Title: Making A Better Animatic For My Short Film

Hey, I've made an animatic for my tiny short film, and I want to show it to you. So it's actually classed as a micro short, which means that it's under 2 minutes long. It's about a cute little gardening loving spider who lives in a shed, and there may or may not be a small twist in there somewhere. It's called Bug Spray, by the way. But before I show you the animatic, I want to show you what's gone into the project so far. So wait for the end to see the whole thing, because you don't want to miss out, because that'd be bad. Please stay. So to get things started, I first wrote a script outlining everything that I wanted to happen in the short. Now, this is not a very complicated script by any means, but it straightens out everything that's important to the story, which is super necessary. Once I was happy with that, I moved on and started doodling a storyboard.
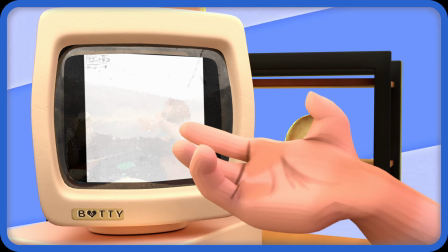(0:53)
A storyboard is pretty much a series of drawings that lay out the types of shots and compositions that you want for each scene.
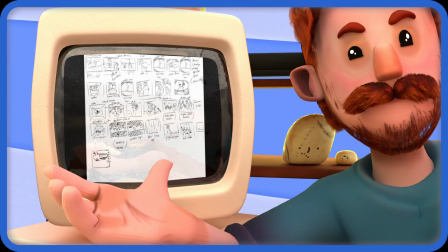(1:00)
It helps you get a feel for what you want to show in a visual way and how you want the camera to move.
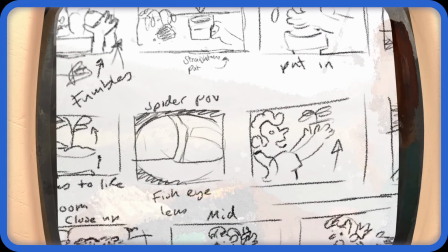(1:07)
There's some bits in this that didn't make it to the final animatic, and I'm a little sad about that, but what can you do?
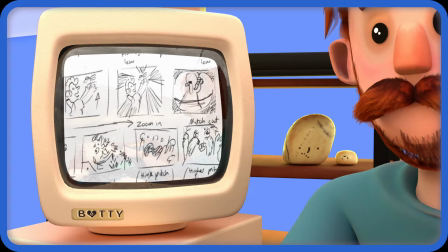(1:14)
Kill your darlings sometimes. I really liked the idea of the establishing shot displaying the name of the film.
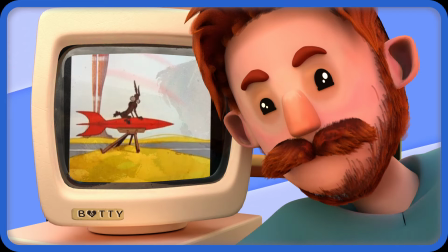(1:21)
Like how in Looney Tunes and Tom and Jerry, I loved Looney Tunes as a kid, and I still do.
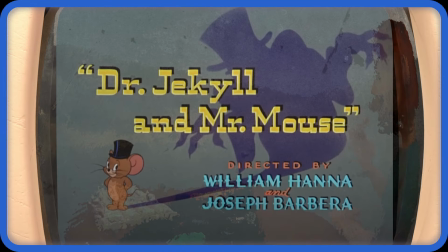(1:29)
Tom and Jerry too. They always had themed title cards that tied into what the film was about, and for some reason that always scratched some part of my brain.
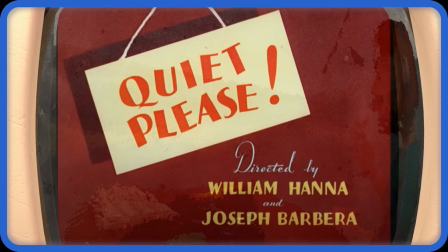(1:38)
So I hope I could do a little homage to that at the start of this film. Now, with storyboards, it's important to label what type of shot it is, such as an establishing shot, a wide shot, a mid, a close-up, whenever it changes, so that you know how things progress between the frames. It's really handy to know the terms for different real-world camera moves for this, like pan or zoom. I love doing storyboards, because you have to be quick and get the essence or the spirit of the shot down in as clear a way as possible. And with that, I called this good. So next, I moved on to the animatic. Now, you may be asking, but Rowan, what is an animatic? Well, I'm glad you asked, person who clicked on a video about an animatic.
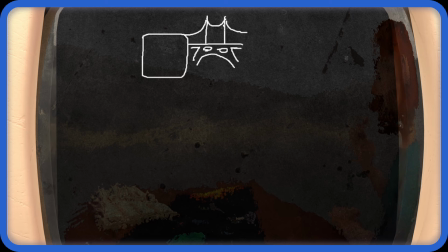(2:29)
An animatic bridges the gap between a storyboard and a proper animation.
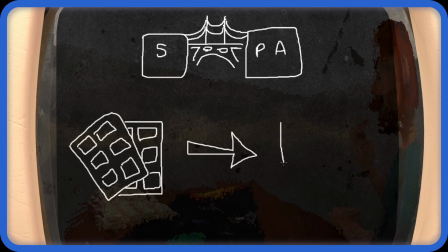(2:37)
Instead of the drawings being on a piece of paper, side by side like a comic, they're instead put together in a video.
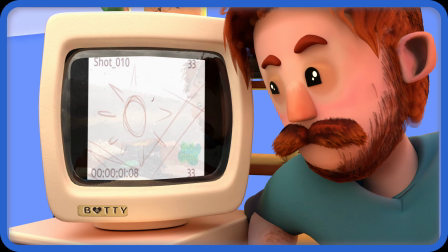(2:44)
And you can even add some music too. I made a very rough animatic in Blender's Grease Pencil.
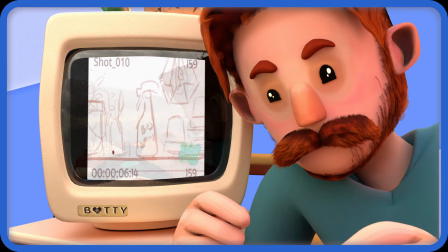(2:51)
And by rough, I do mean rough.
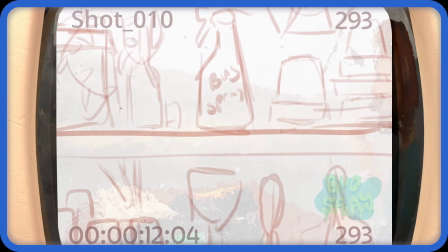(2:58)
This helped me get a feel for the timing and the pacing of the film, basically to see if it actually works before I commit to doing the real thing. I swear I can draw, I promise, although it may not look like it right now. But despite that, I'm actually really pleased with it.
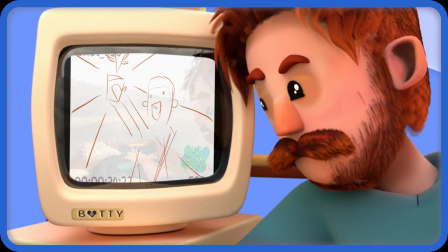(3:13)
I think that the timing and rhythm is there.
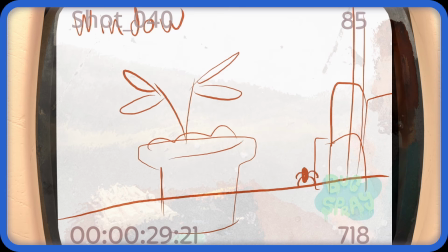(3:16)
I did lean on the music to dictate the beats of the film, so it flows really well with the music, which I'm super happy about.
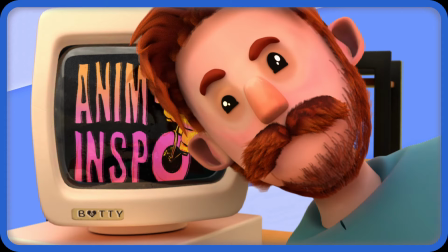(3:23)
So I took my animatic with me, and I showed it at Animatic,
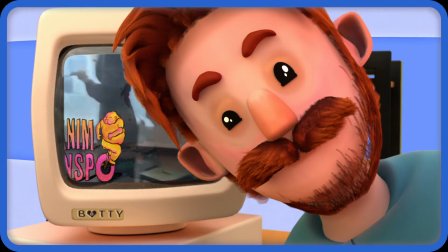(3:28)
which is an event where animators come to show their in-progress work to get feedback on it, which was
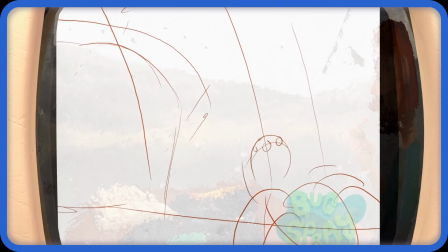brave, to say the least. But everyone was very, very sweet, and even had some great suggestions to make it better.
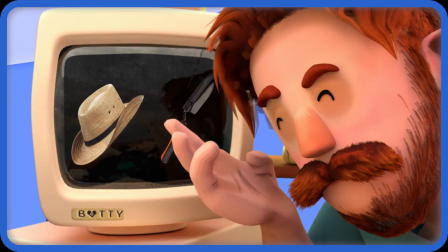(3:49)
Like giving the spider a little gardening hat and a trowel, giving it a little home,
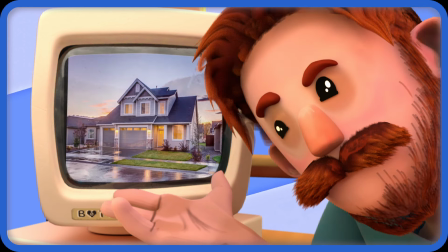(3:55)
and where I could add some more interesting angles for shots.